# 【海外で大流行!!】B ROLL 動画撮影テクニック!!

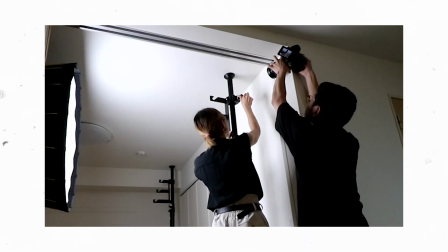[4:24]
これは下から撮った映像と横から撮った映像と2つ撮影しています
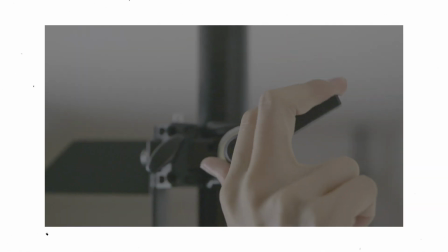[4:30]
で結構ね交換音とタイミングを合わせてカチャッと締まったような表現をするように意識しましたこういうなんか動きがストップするシーンがあると後でサウンドエフェクトを入れるときに結構締まりが出やすいのでそういうのを多めに入れて撮ろうっていう意識が最初からあったような気がします次のカットはこういうカットなんですけどちょっと音のメロディがすごい分かりやすいポイントだったかなっていうところで
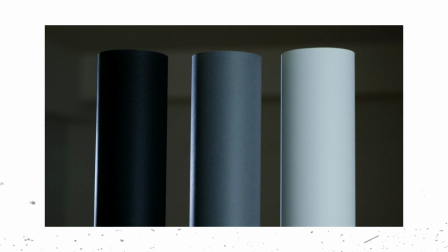[5:02]
ライトと3色のボールを使ってそういう音の階調みたいなのを表現できればいいなっていうので
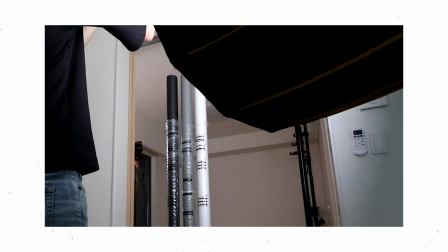[5:11]
こういうカットにしましたこれは光が後ろで光を振ってもらって
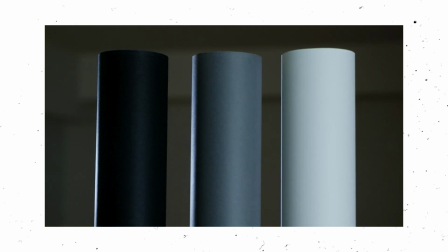[5:17]
光がポンポンポンって入ってくるような感じで撮影してカメラワークは別に難しいことはしてないんですけど光が入ってくるっていうのを意識して撮ったカットですね次はさっきの背景紙にポールにしっかり乗せれるように
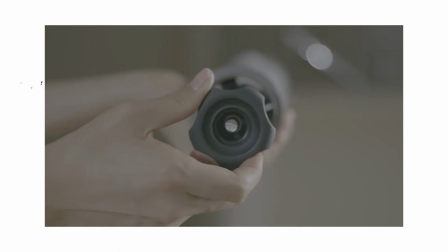[5:33]
サポートを埋め込むシーンなんですけどここもさっきのクランプを閉じるのと一緒で
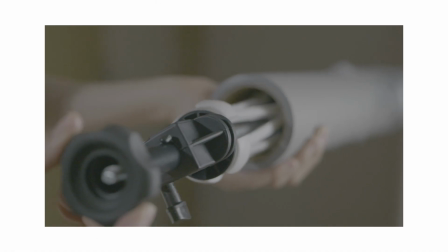[5:39]
カチャッと回すシーンを強調するような撮り方を意識しましたカメラワークはちょっと円をこう描くような感じで最終的にカメラが止まる位置が回すところの丸いところが綺麗に見えるような角度に向かうように何回も何回も動いて撮影したっていうカットですねあとはそれをかけるところかけるところはこのカットは意外に角度ね
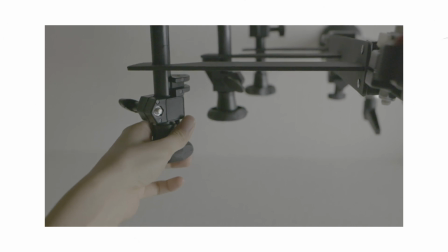[6:06]
どこから撮ろうかなって迷ったんですけど最終的に縦と横のラインが
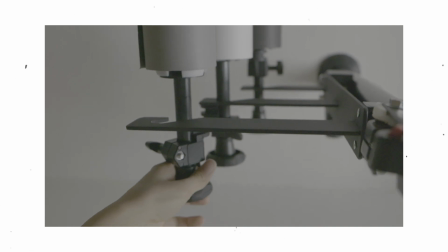[6:11]
このフレームの中にしっかり合うような感じをイメージして撮影しましたこれもねカメラを動かしていくと真ん中に動作が加わるっていうタイミングをこれも1,2,3このリズムを共有しておいてそのタイミングに合わせてモデルさんにも動いてもらうそういう感じで撮影しました最後のカットこれは固定撮影ですね
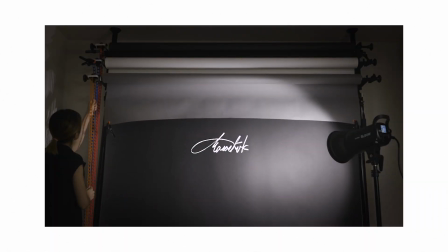[6:34]
あとでペーパーがめくれていったところに文字を入れようっていうのは決めてたので固定でこれ手で撮影してしまうとそこに文字を入れても背景とバッチせずになんか微妙な感じになってしまうので
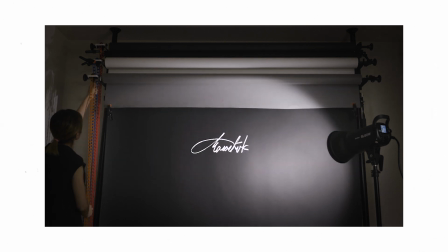[6:50]
ここは固定を選択して撮影しました以上が主に撮影のことがメインでしたけどこういったところを気をつけて意識して撮った作った動画になります明日はこのハリケーシステムなんですけど
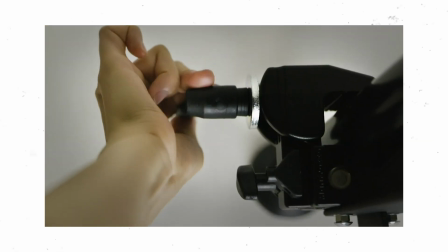[7:04]
結構パーツバラバラで購入して組み立てたのでもし何か検討されてる方がいたら参考になればなと思って
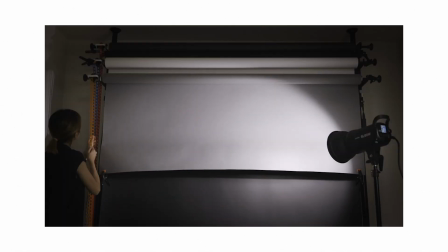[7:11]
明日は全部提供していただいたものじゃなくて購入したものなんですけど一つ一つちょっと買ったものの紹介とあとは組み立て方を簡単に説明していきたいと思います今回はちょっと久しぶりにトライしたビーロール動画の解説動画でした皆さんの映像制作の参考になればと思います私のチャンネルでは映像制作に関する情報を動画にして発信しています興味のある方はチャンネル登録よろしくお願いします今日の動画を見てくださってありがとうございましたまた次の動画でお会いしましょうバイバイ